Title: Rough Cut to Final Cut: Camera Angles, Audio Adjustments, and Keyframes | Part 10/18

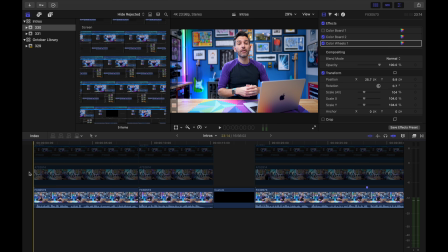0s
The main thing I'm looking at in this first pass is cutting between camera angles.
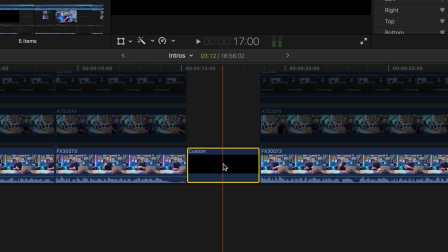4s
Looking at the timeline, this black part here, this is where my intro is going to go. I'm not going to do that right now.
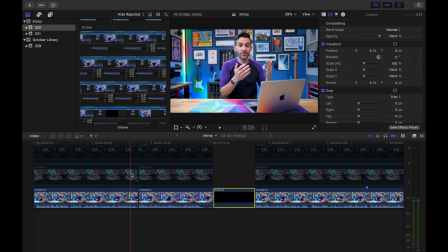9s
So the first thing I'm going to pay attention to is everything that comes before the intro. I want to get this tightened up to feel like it's good to go into the video intro. So let's see what we got.
Motion tracking is a really fun and powerful and just awesome effect to use in your videos,
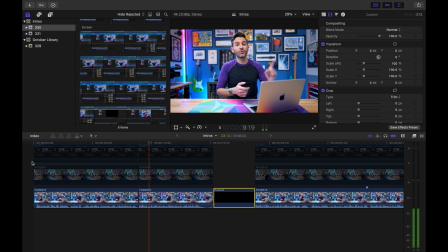25s and fortunately in recent years it's become easier and easier to use. So today I'd like to introduce you to how I use motion tracking in my video intros.
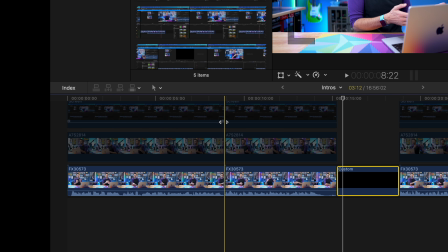35s
Okay, we have this jump cut here, which we talked about last time.
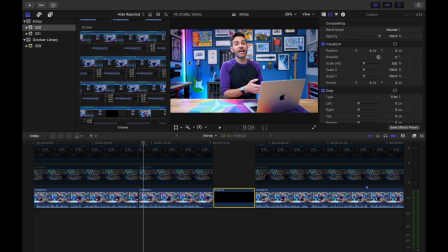39s
So today the audio kind of jumps, the light in the background jumps, it's very distracting, so let's first fix that. Let's start by making the audio transition a little bit smoother. What I normally do, you can take this little ball icon, this little round thing, and drag it over,
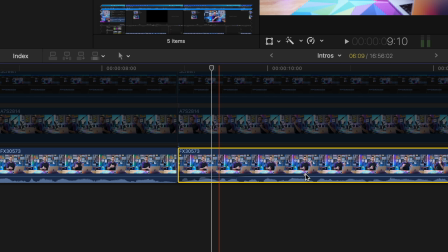54s
and that's gonna create an audio fade, but we don't want a long fade because that's gonna sound like this.
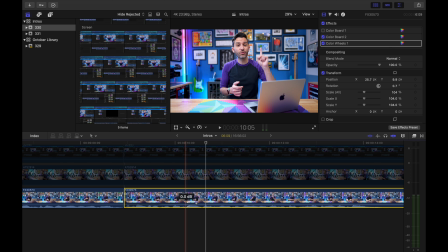58s
So today I'd like to introduce, it's distracting and unnecessary. We want a really short fade.
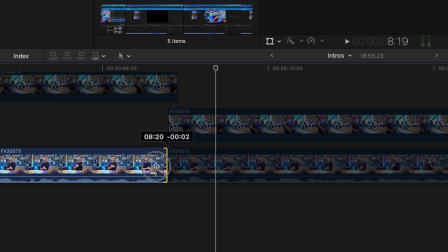66s
So today, basically, if I disable this and I cut this audio off in the middle of a sentence, you're gonna notice a little bit of a pop once it ends.
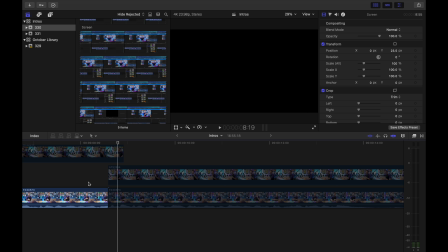76s Ear to you.
I don't know if you could hear that. It's like, you can kind of hear like it's like, almost like a snap.
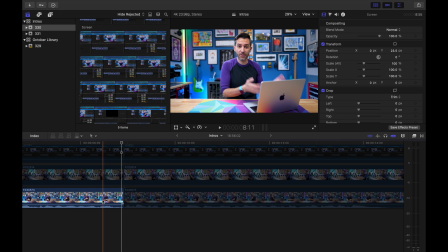80s Ear to you.
We don't want that kind of thing. Obviously, in that case, I was cutting in the middle of a word, but even with a little bit of audio like this here, that could still happen.
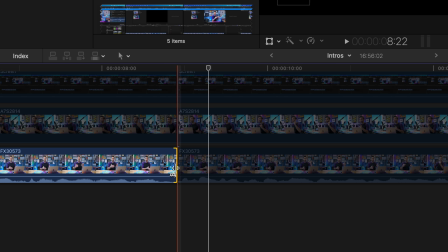89s
So I'm gonna fade out that clip, click on the end of the clip, and just comma over like one frame.
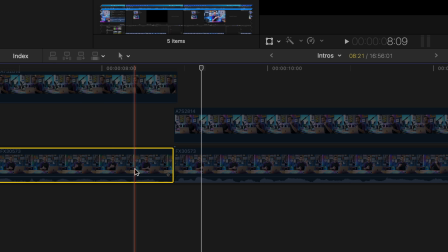94s Easier and easier to use.
So now that clip is good, and the clip that it's going into.
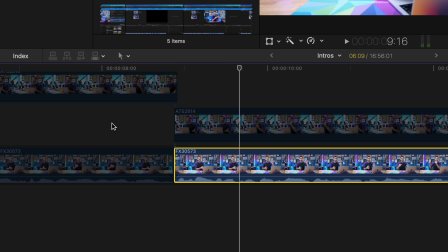100s
So today I'd like to, there's no unnecessary pops or weird breaths or anything.
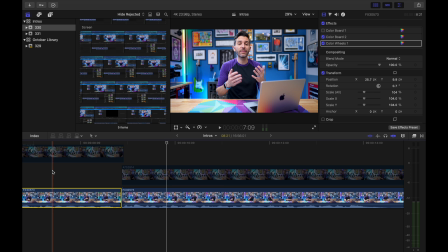105s
So now these two clips next to each other sound really good. If you just listen, it sounds basically like one uninterrupted sentence.
Easier and easier to use. So today I'd like to introduce you to how.
Cool, so now our audio is set there. What we need to do now is figure out how we want to handle this jump cut. A lot of times if I'm doing a product review video, this is easy because I can just put in clips of the product. And then when people see the video, the first thing they see is the thing that they're interested in and why they're watching the video.
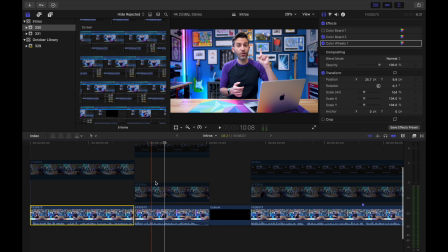131s
But this is a little different because we're talking about a software tutorial.
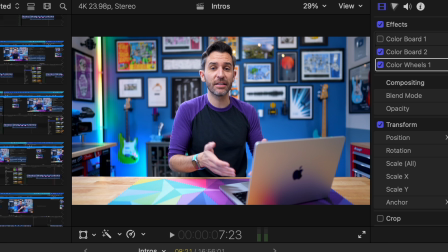134s
So now I need to decide if I can cut away to something or if I want to keep myself on screen the whole time.
Years, it's become easier and easier to use. So today I'd like to introduce you to how I use motion tracking in my video intros.
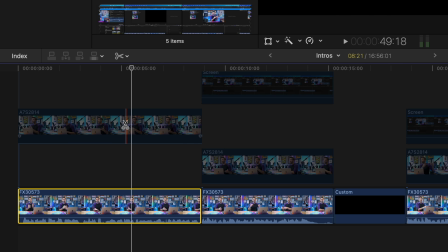150s
I'm gonna see how the second angle looks now. So I'm just pressing B, clicking on the second angle, pressing A to go back to my pointer,
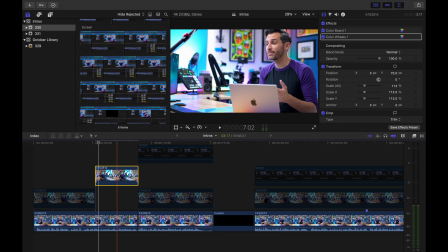157s
clicking on that, and pressing V. That's the, I cut it and activated it.
To use in your videos, and fortunately in recent years, it's become easier and easier to use.
Okay, my head's cut off here in the shot, so I'm gonna move this down a little bit.
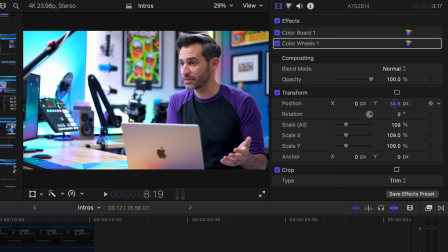175s
Just sort of frame up this specific shot here.
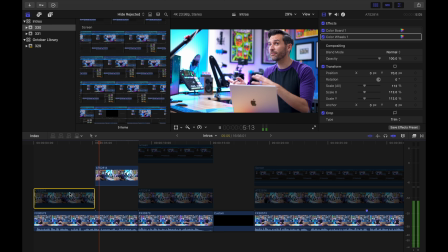178s Just awesome effect to use in your videos, and fortunately in recent years it's become easier and easier to use.
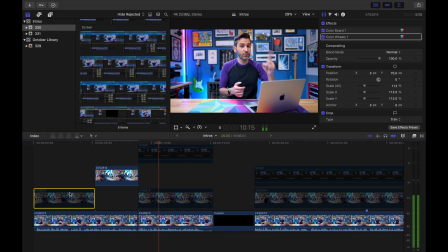184s So today I'd like to introduce you.
So now we've covered up that jump cut.
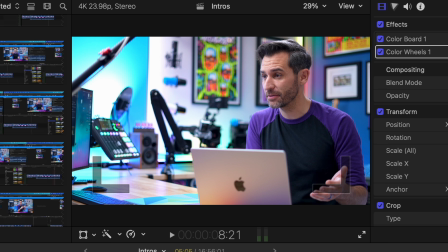188s
Especially there's good continuity because my hands are over here to my left in this shot, and when we cut to the main shot they're still over there. Even though those are two totally different times, I try to be aware if I know while I'm filming that I'm going to be cutting from one angle to another. I try to not move while I think of what I need to say next, but this is just a happy accident. So this is also where it might become obvious why I'm not using the Multicam tool in Final Cut Pro,
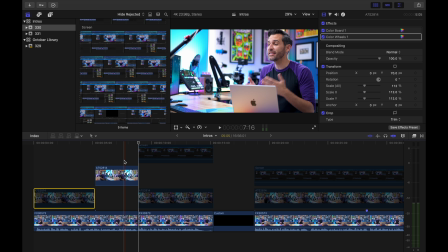214s
because I'm using my multicams to cover up edits and things, which I find it easier to have more control over it this way. But Multicam is really awesome, like we talked about in a previous section. So I will put a link in the notes to this section to a tutorial I made all about how to use Multicam within Final Cut, because it is an absolutely amazing tool. And if you're somebody who does a longer form stuff or a video podcast, or just, it might work better for you, definitely worth knowing that it exists, and then you can decide whether or not you want to use it. Now the other option I have here is to put in a clip of
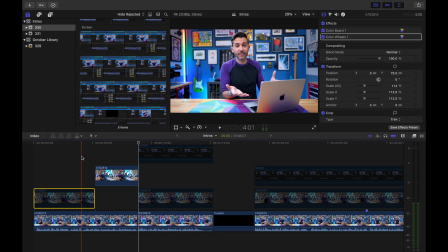244s
something. Since I'm talking about these video intros, I could add in one of those intros.